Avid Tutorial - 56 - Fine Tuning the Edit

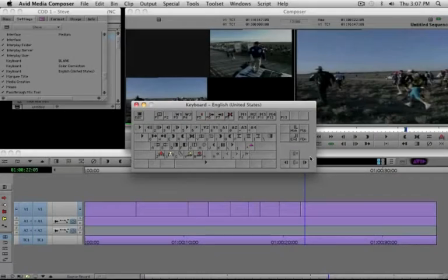7s
Before we start to fix this sequence, I wanted to point out one of the settings that I didn't point out in the previous video, and that's these two little buttons down here.
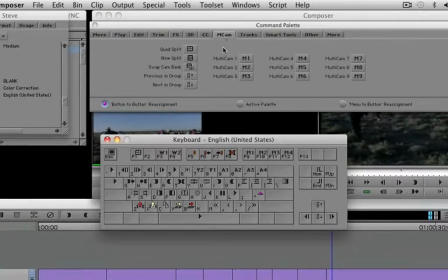16s
Again, if you hit Command 3, you can see them in the Multicam tab. They're the Previous in Group and Next in Group buttons. And what they do is, if you're on a shot in the sequence and you want to be able to see some other shot, all you have to do is click on those up and down arrows and you can move from shot to shot in the sequence.
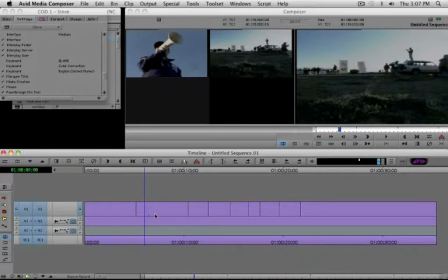34s
For example, let's take a look at this. Right now I'm on the big jib camera here.
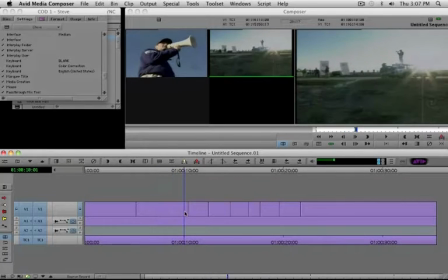41s
There's really not a lot of movement until later, and so for me camera 2 doesn't really work and camera 1 is better. You can use the up and down arrow keys, which are mapped with the previous and next, and you can see I can now stay with camera 1.
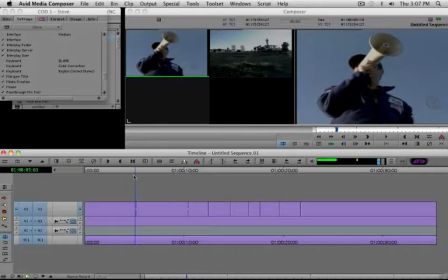59s
So even though there's an edit there, it's a match edit and it rolls right through.
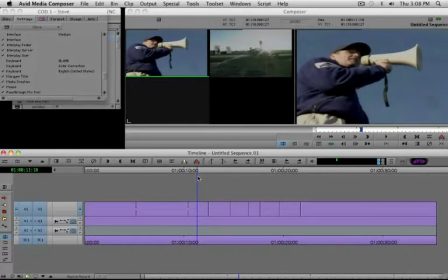64s
And then at this point, this would be nice to have camera 2. Camera 1's getting a little shaky, and I think camera 2 would be nice at that point.
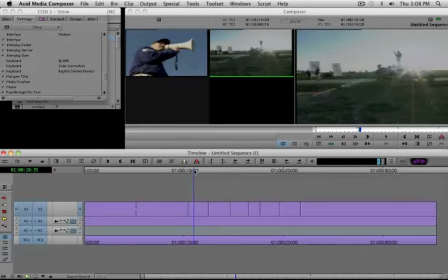72s
So I can hit the down arrow key, and now I've got camera 2 in this spot.
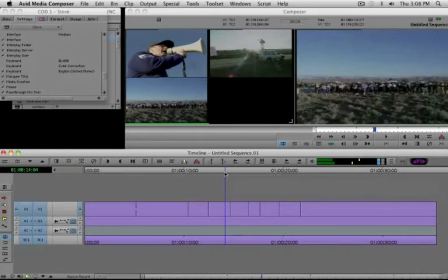79s
Camera 3, they really haven't started running in camera 3 yet, and I think I'd really like to see more of this jib shot.
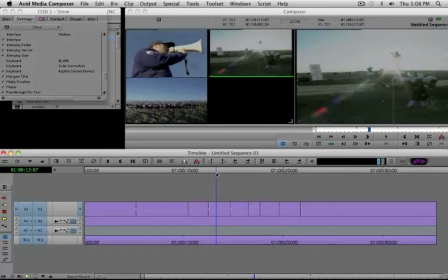87s
So I'm going to hit up until I get to the jib shot. There it is. So now the jib shot rolls through both of these shots, and when he says go, right about there, I'd like to see the runners run.
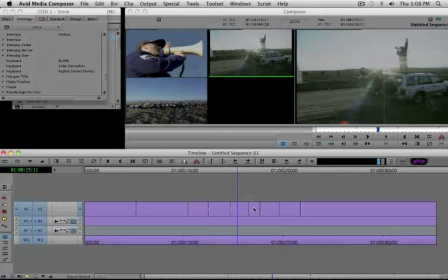103s
Well, basically, this works just like any other Avid editing. You can trim by just selecting this and rolling this roller back.
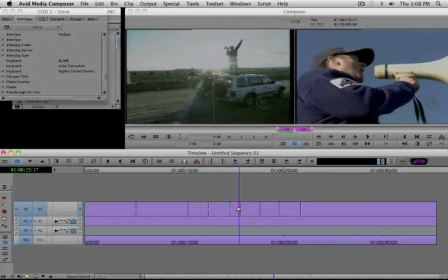114s
So when he puts his hand up and screams go, that's where I want to cut to the shot with the runners taking off.
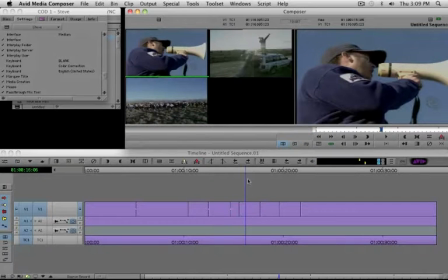121s
I'll get myself out of trim mode, and unfortunately I'm still on him. I don't want to be on him, I want to be on the runners.
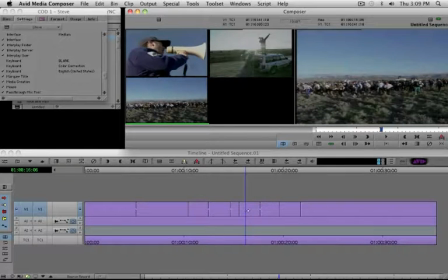127s
So now I just press the up arrow key, which gets me the runners, and the runners take off.
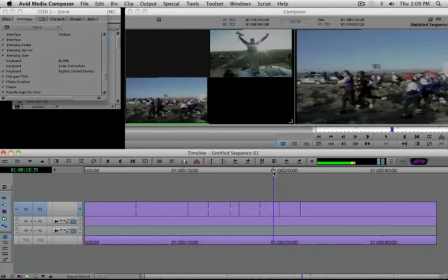133s
We want to see them run for a while, and then I want to be able to see this kind of celebration shot in the it's probably good. Maybe I'll cut to it a little earlier where the sun comes out from behind his jacket.
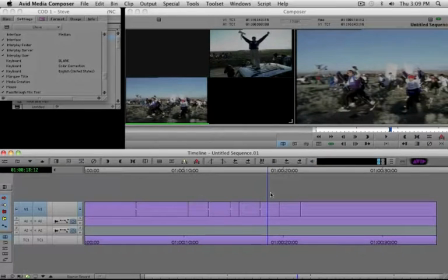151s
That's where we want to trim this back to.
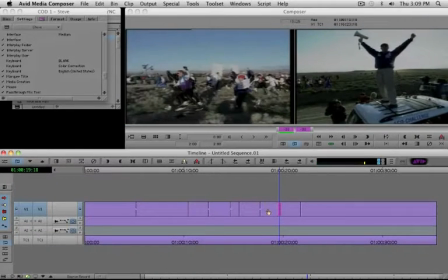154s
I'll just select it and drag back until the sun comes popping out from behind his jacket, and that's how we'll do that edit.
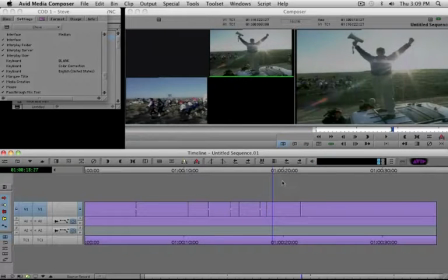162s
Get out of trim mode again, scrub along. That's a fun shot. We don't want to see him put his hands down. That's kind of anticlimactic.
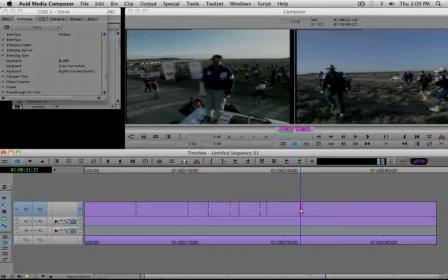170s
So while his hands are still up, again we'll go into trim mode and just drag this back until just before he puts his hands down.
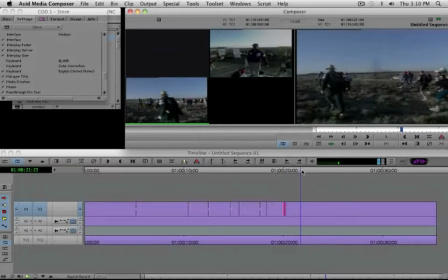178s
Let go of that, and from there on in it'll be, there's really no other shot to use.
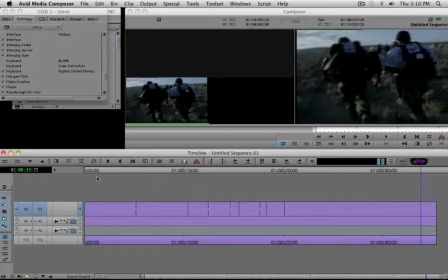183s
It'll just be the runners running past the camera. We can watch that now.
Guys, have a very safe race.
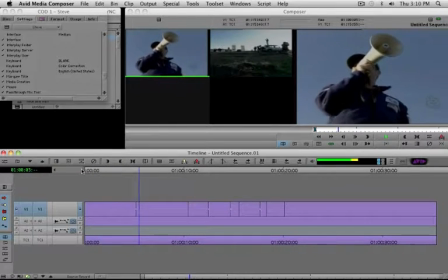190s Adventure racing is about to begin in 10, 9, 8, 7,
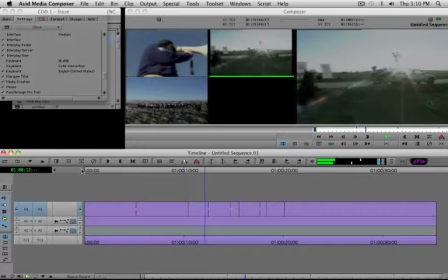197s 6, 5, 4, 3, 2, 1, go!
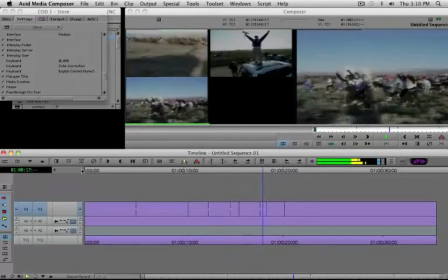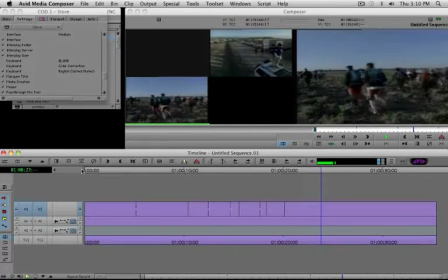209s
A much better looking edit, and that's how you can modify and clean up your multicam edits.